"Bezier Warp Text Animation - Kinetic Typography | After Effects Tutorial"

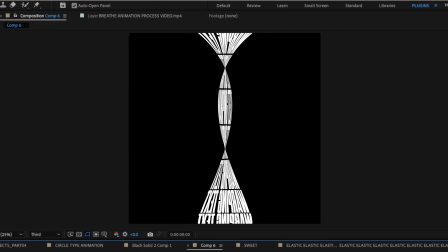(0:00)
Today I'm going to show you how to make warping text animation in After Effects. First we're going to create our text.
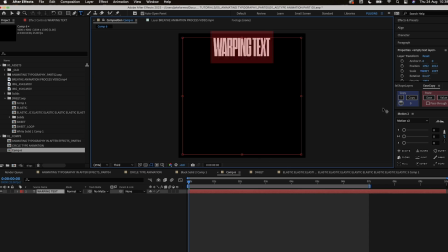(0:07)
Warping text. I'm just tweaking the text a bit so that there's no strokes, because at the moment there's a stroke. Now we're going to duplicate this and make a stack of text.
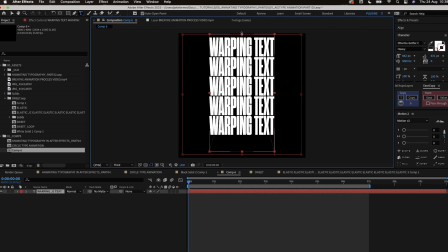(0:19)
Once we have the text, we want to right click the text layer and then go to transform and then flip horizontal.
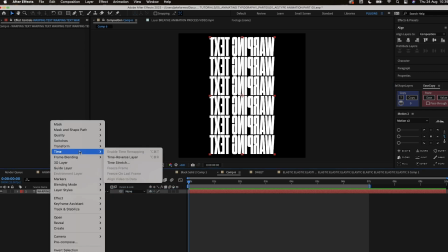(0:26)
After this, we go to effects, distort, and then Bezier warp.
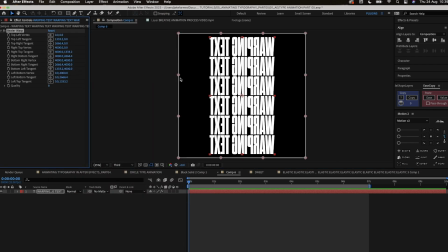(0:32)
For this effect, we're going to mainly use the top left tangent and the top right tangent.
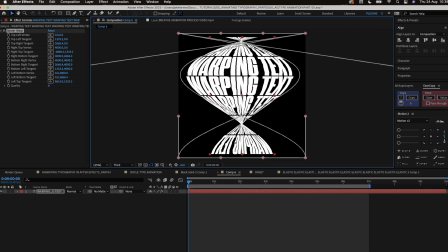(0:39)
We want to pull each tangent to the opposite side so they cross over and create this effect.
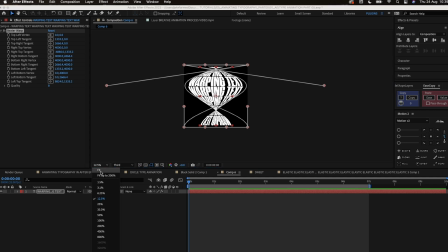(0:45)
And then we just tweak it to our liking. Then we start putting some keyframes further in the timeline.
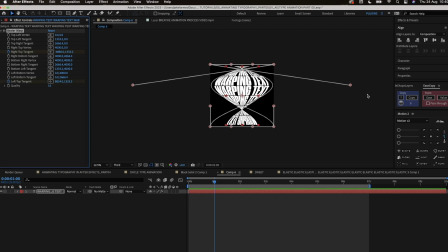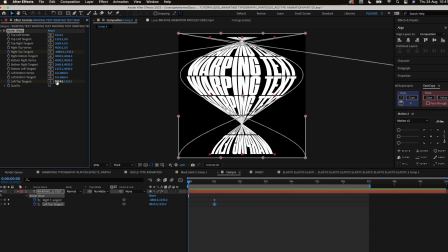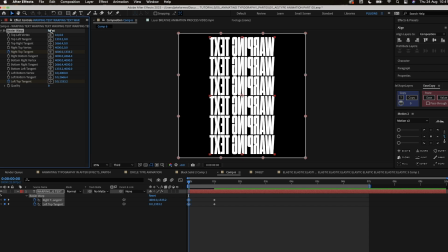(1:11)
The next set of keyframes won't have any effect on it, so we can just hit the reset button and then that'll create some keyframes for us. Now we're going to look at some easing to the keyframes, because at the moment they're linear.
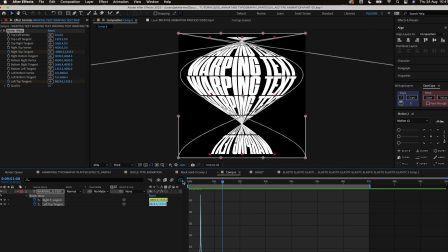(1:25)
We just need to add some easy ease to it and then playing around with the speed until we get a flow to the motion that we really like. This part of the process just takes a lot of tweaking and refining the animation and also the warp.
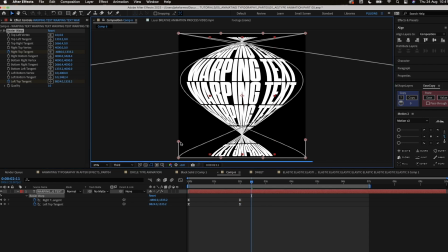(1:39)
Use the other tangents to refine the warp a lot more and just get it in the place where I really like it.
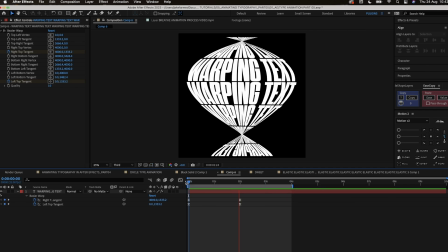(1:57)
I realized it would be better to swap the keyframes around so it starts with the warp.
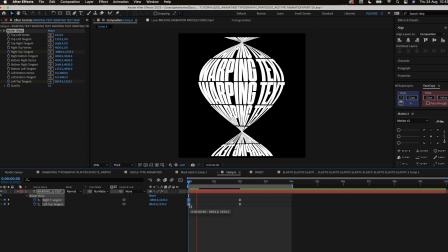(2:07)
Now for this animation,
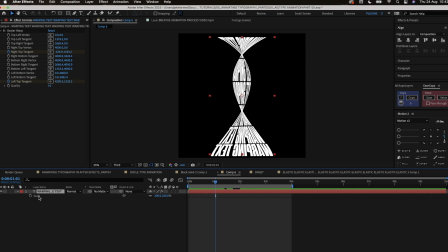(2:09)
we want to look into the scale because the text gets reversed and we kind of want that to be the right way around. So we have to look into that now. We set the width of the scale to go from minus 100 to 100 so that we can create a seamless loop.
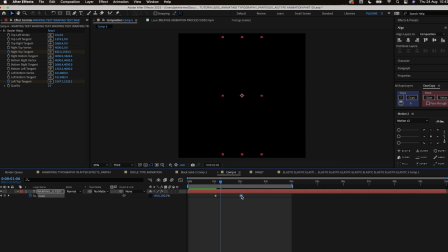(2:28)
Combining this with the Bezier warp animation so it flows nicely.
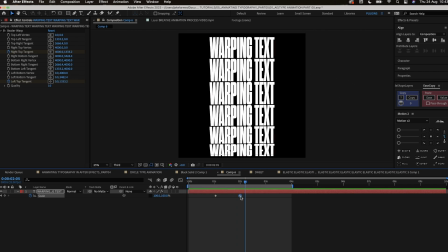(2:31)
This is all about timing and whatever flows with the animation, and without it looking odd.
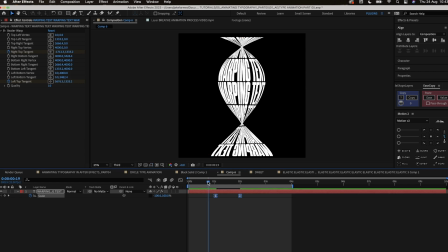(2:39)
We'll need to put some easy ease on these keyframes so it gels together nicely.
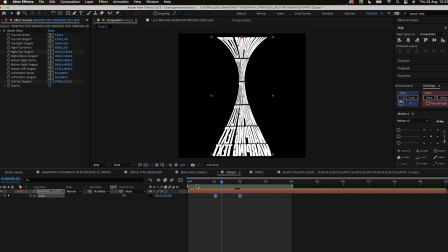(2:44)
I'm constantly tweaking the speed of these keyframes so it just feels right. Now we have the scale animation sorted, we can look into the Bezier warp on the end of the timeline.
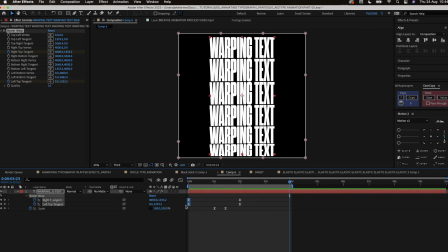(3:02)
This is just a case of copying the right top and the left top tangents from the first keyframes and copying it to the end of the timeline.
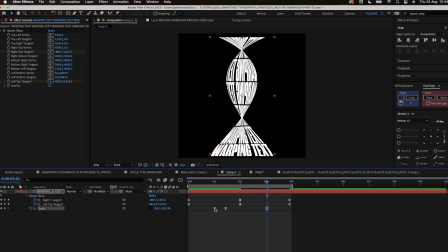(3:11)
Now we have that in place, we have to copy the scale animation we did, but this time we have to reverse the keyframes.
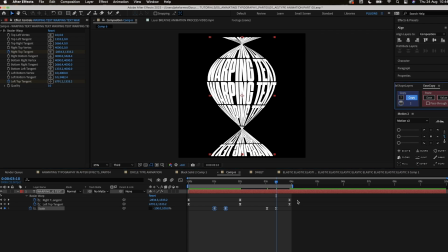(3:17)
I'm copying the same easing from the previous keyframes
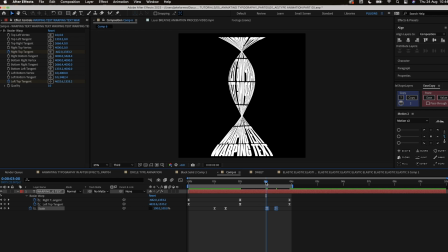(3:22)
and pasting it onto the other scale keyframes using ease copy. This will just make everything flow better together. And then we just use the second set of scale keyframes to the position we want.
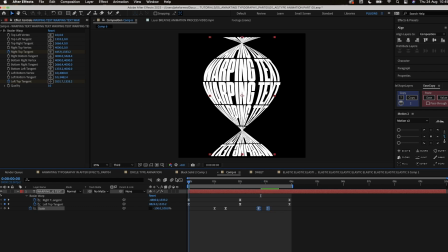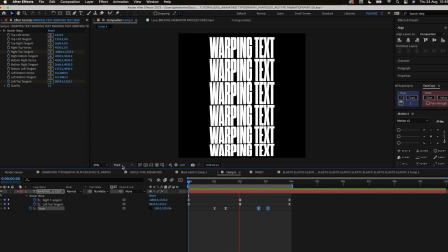(3:43)
So once we've got all that done, we then want to go to the middle keyframes on the right tangent and left top tangent. And we want to create some warping to it to create some more character to the animation.
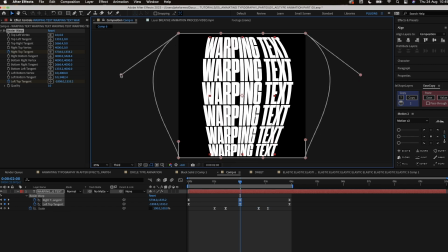(3:57)
We can do this by using the tangents and moving them outwards so it creates a bulge effect. This will make the animation more dynamic as well.